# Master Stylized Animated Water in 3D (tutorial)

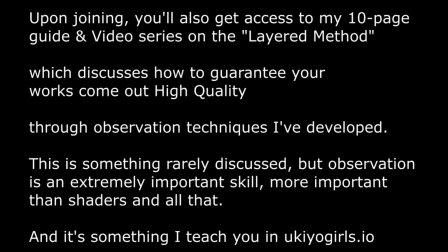[28:30]
Not only that, but you'll be given access to our Discord community, where you can ask me whatever you want about art, and you'll also be given access to both my add-ons that I've developed and are normally paid.
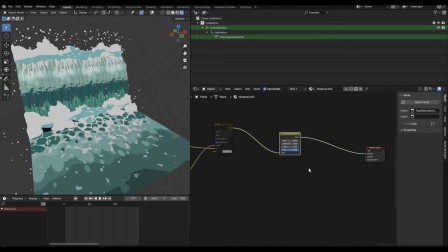[28:39]
The next thing I wanted to do is I wanted to add a final hue saturation value to the end of the nodes, because I wanted it to be a more blue color, if that makes sense. Because before it was green, and while this looks decent, I think that blue, for the sake of this, for what I was trying to make, it just looked better.
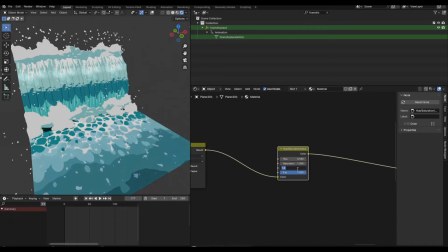[28:55]
So I shifted the hue and the saturation around a bit, as you can see here, and I changed the value as well in the end. And so yeah, from here on out, it's really just like a lot of adjusting things.
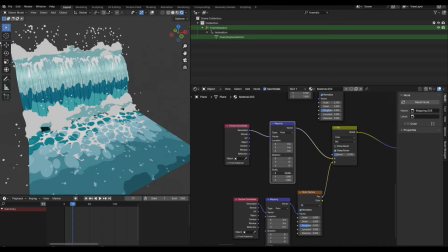[29:04]
All of the water shaders are done already, and you know, you just have to, at this point, use your judgment and switch colors around and maybe change the shape of some things.
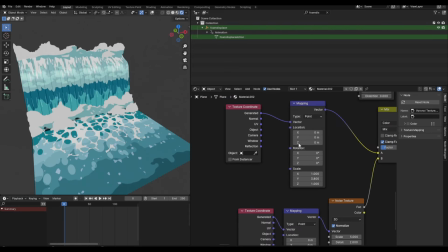[29:12]
And yeah. Alright guys, so I did forget to animate the bubbles on the waterfall object, so as you can see, I'm just doing that here now.
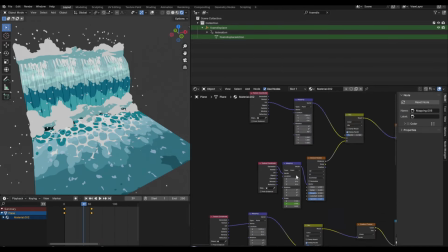[29:19]
And yeah, the process once again is exactly the same, and now we have everything moving pretty nicely.
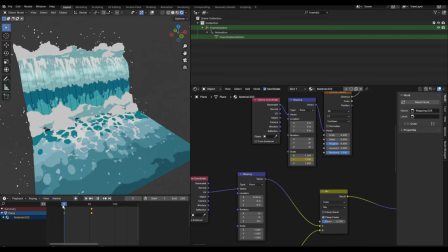[29:24]
I also mentioned before that I accidentally messed up the scaling on the top cascade in the waterfall, so as you can see there, I just deleted the keyframes on the scale and moved it to the location,
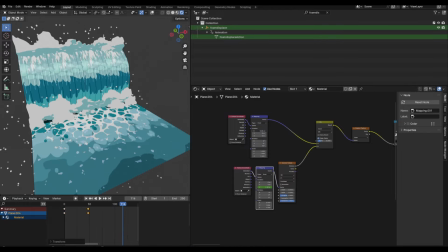[29:33]
which is what I meant to do originally, but accidentally I made a mistake and I keyframed the scale in Z instead of the location in Z. One
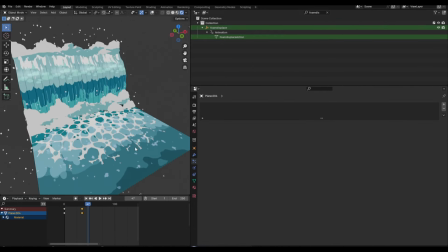[29:40]
thing I want to say is remember to enable screen space refraction so that when you plug it into the base color here in the principled BSDF,
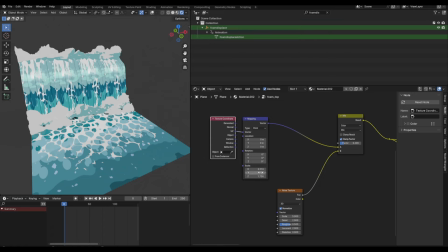[29:46]
in the end you can see the reflection that appears. And that'll only work if you enable screen space refraction, so make sure you do that. So yeah, you can animate the foam going down as well, I recommend you do that, and yeah. That was pretty much the last piece of the shader that we needed for the waterfall.
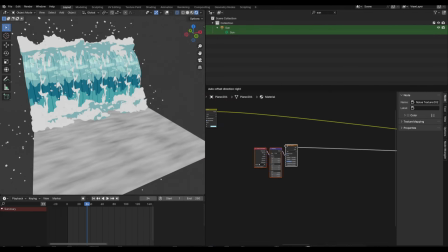[30:02]
One last thing I wanted to add to the bottom plane was another kind of reflective looking noise texture. So as you can see, I'm just adding that here. It's nothing complicated. Very similar to all the things we've done before. I'm just using a map range to clamp some of the values, and you'll see pretty soon what it actually looks like in the end.
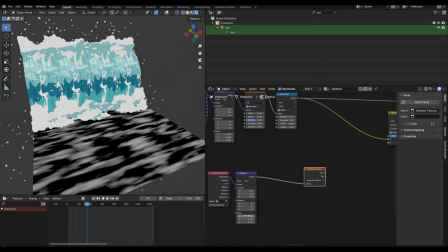[30:18]
I used the trick once again of using a quadratic sphere to multiply it and constrict it to only a certain area.
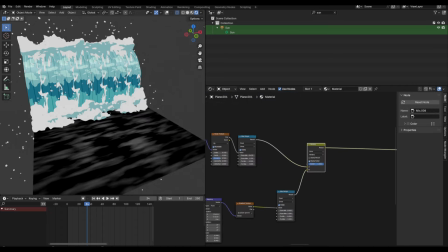[30:23]
For this noise texture, I wanted to only be in the center, so that's why I added that here.
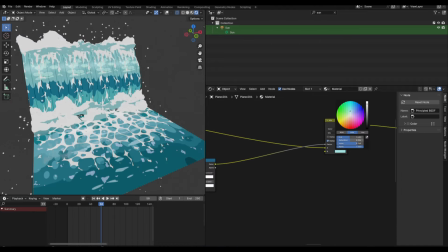[30:28]
And so then I was able to make it so that it wasn't on the sides and it was only in the center of the plane.
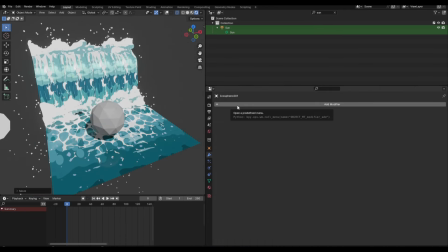[30:32]
So one final thing I want to do is I want to add the rocks, and so basically all you have to do is add an icosphere, and from there what we can do is add a subdivision surface modifier and a displace modifier.
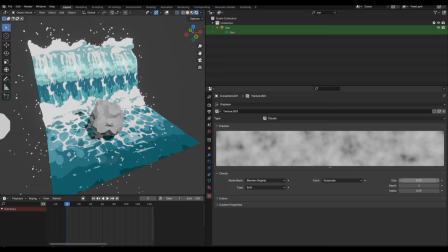[30:43]
What this is going to do is we're basically just going to displace the icosphere that we added, and from there it's automatically going to start to look like a rock shape.
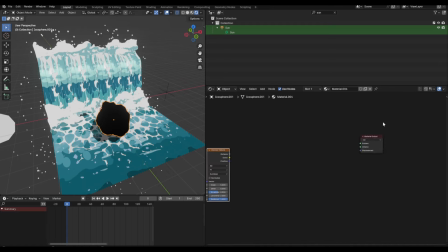[30:51]
So here I added a clouds texture again. So for the shader for it, we're just going to add a Voronoi texture, and it's going to be pretty simple. We're just going to have like a sort of blue, dark blue color that has these cracks in it, and to make the cracks we're using the Voronoi texture.
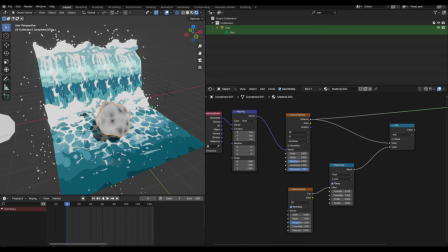[31:05]
So what I did was I added a noise texture, and basically I added that to the Voronoi. The reason why was basically because the point is basically going to be to kind of like diversify the cracks a little bit so that they're not just all continuous.
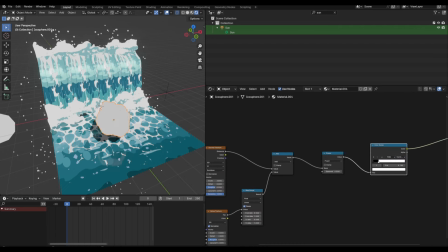[31:16]
And I also added a power node, which allows you to kind of clamp the values a little bit better. It's similar to map range, but what power does is it's more, I guess you could say, heavy on the dark areas of the texture.
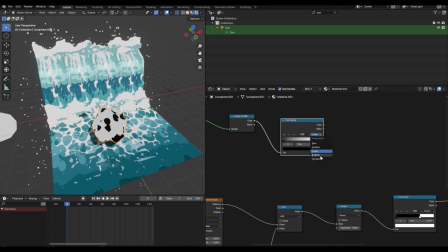[31:27]
And I also added a tune shader for just establishing the base colors, which is going to be blue and like a darker blue color. And so yeah, I actually messed up the Voronoi texture a bit, so you're going to see now how I fix it. Basically, I meant to use distance to edge instead of F1 as the option for the Voronoi texture, and now, as you're going to see, everything will be fixed.
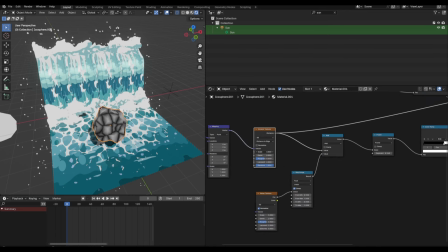[31:45]
Because using distance to edge gives us these sort of cracks that look like rocks, and that's going to really help us to sell the effect. So as you can see there, I just used the mask and put like a sort of light blue color in the crack areas, and the rest is just the base color. You could also use a dark color for the cracks, but I thought for some reason like using a light color worked here, so that's why I did that.
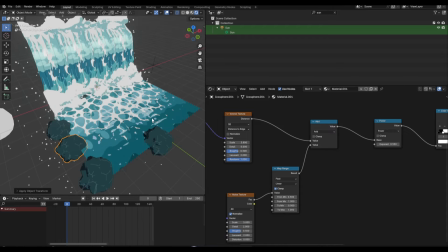[32:06]
From there, you can just duplicate the rocks around and just rotate them a bit so it looks a little bit varied.
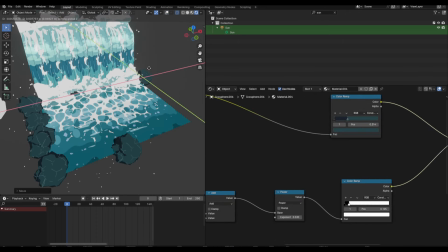[32:11]
You might have to apply the transforms and set the origin to geometry so that things properly scale, because before it wasn't scaling properly. But yeah, this is just a repetitive process of duplicating everything around.
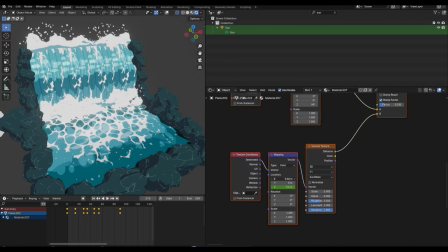[32:23]
Over here what I'm doing is I'm basically making the material unique for each and every waterfall object that we had by clicking on the number button in the material slot.
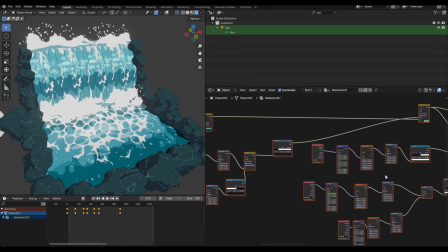[32:32]
What this does is, as you guys probably already know, it'll make it its own material, so now we can add a unique custom variation to each one.
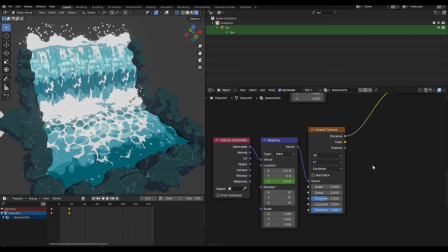[32:39]
As we have 4, and like as it was before, they were doing the same exact thing. But here what I'm doing is I'm adding some more variation by basically just adjusting the mapping
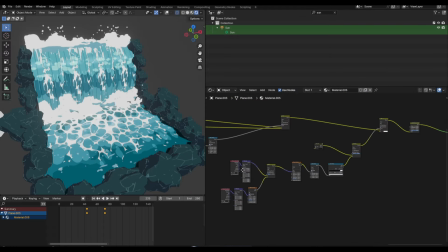[32:48]
nodes a little bit on each and every single one of the waterfall objects so that it's not all the exact same thing.
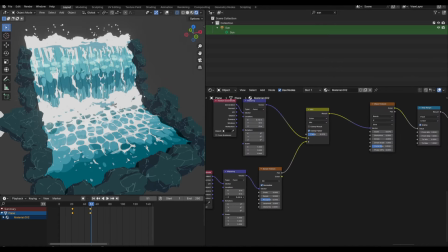[32:53]
You can also move around the keyframes that you had, so that basically on certain waterfall objects it'll be at a different point in time for the animation,
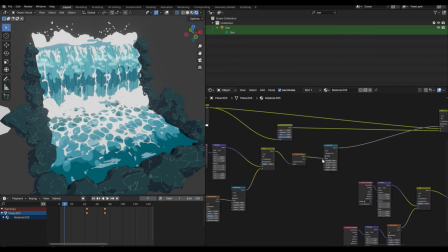[33:01]
thus making them unique and not like the exact same thing all 4 times.
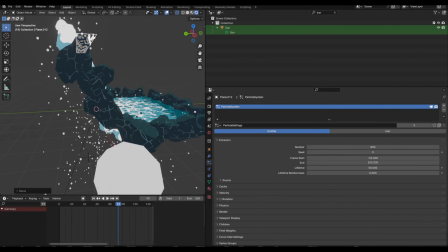[33:06]
Over here I just added some more bubble particle planes, and I scaled them out a bit as I was telling you guys before that I would do.
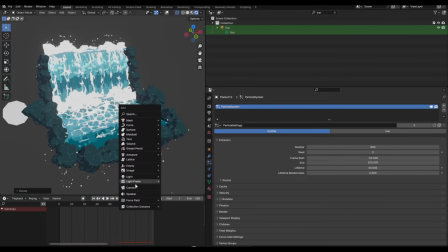[33:12]
And so yeah, you can position them like along the edges of the rocks as well, that's what I was doing here, and also around the foam objects.
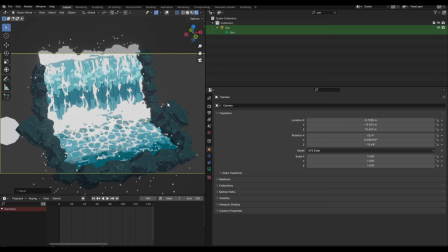[33:18]
One more thing we should do is we should add a camera, and then after you add the camera, if you hit Ctrl Alt numpad 0, you can basically make it so that the camera goes to whatever you're looking at currently.
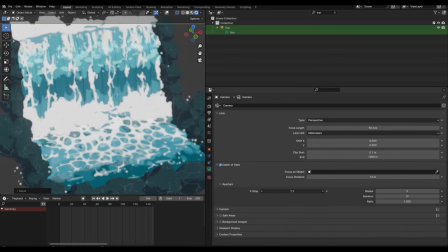[33:27]
And from there, what I like to do is I like to enable depth of field in the camera option settings, and I add an empty.
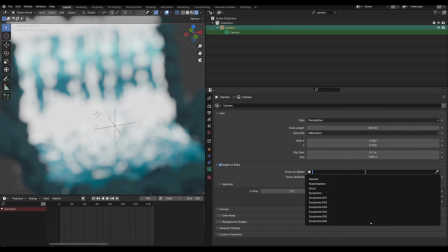[33:32]
I rename that empty focus, and then what I do is I set the depth of field object to be that focus empty, so that now when we move around the focus empty, it'll change like where the camera focuses pretty much.
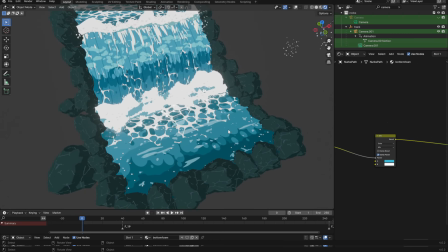[33:43]
So in the end, after making some more micro adjustments, this is what it looked like for me.
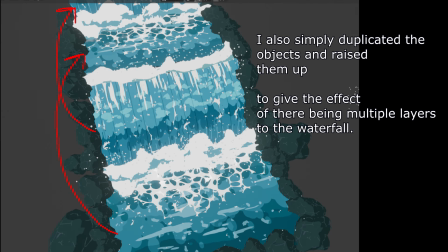[33:47]
Honestly, making small adjustments in the end is something that can take a while, as you're kind of just testing different little changes out until you have something nice. But yeah, there wasn't really much for me to record there, and I gave you guys the file as well, so you can check my exact values on that file.
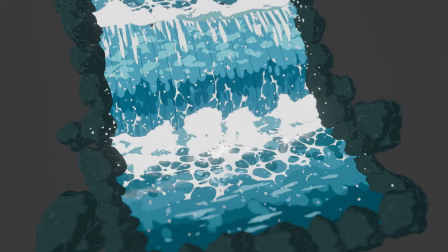[34:00]
With that said, I hope you guys learned a lot, and if you want to learn more, you can check out the rest of the videos on my channel.
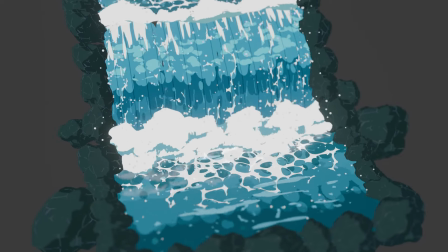[34:05]
Ciao!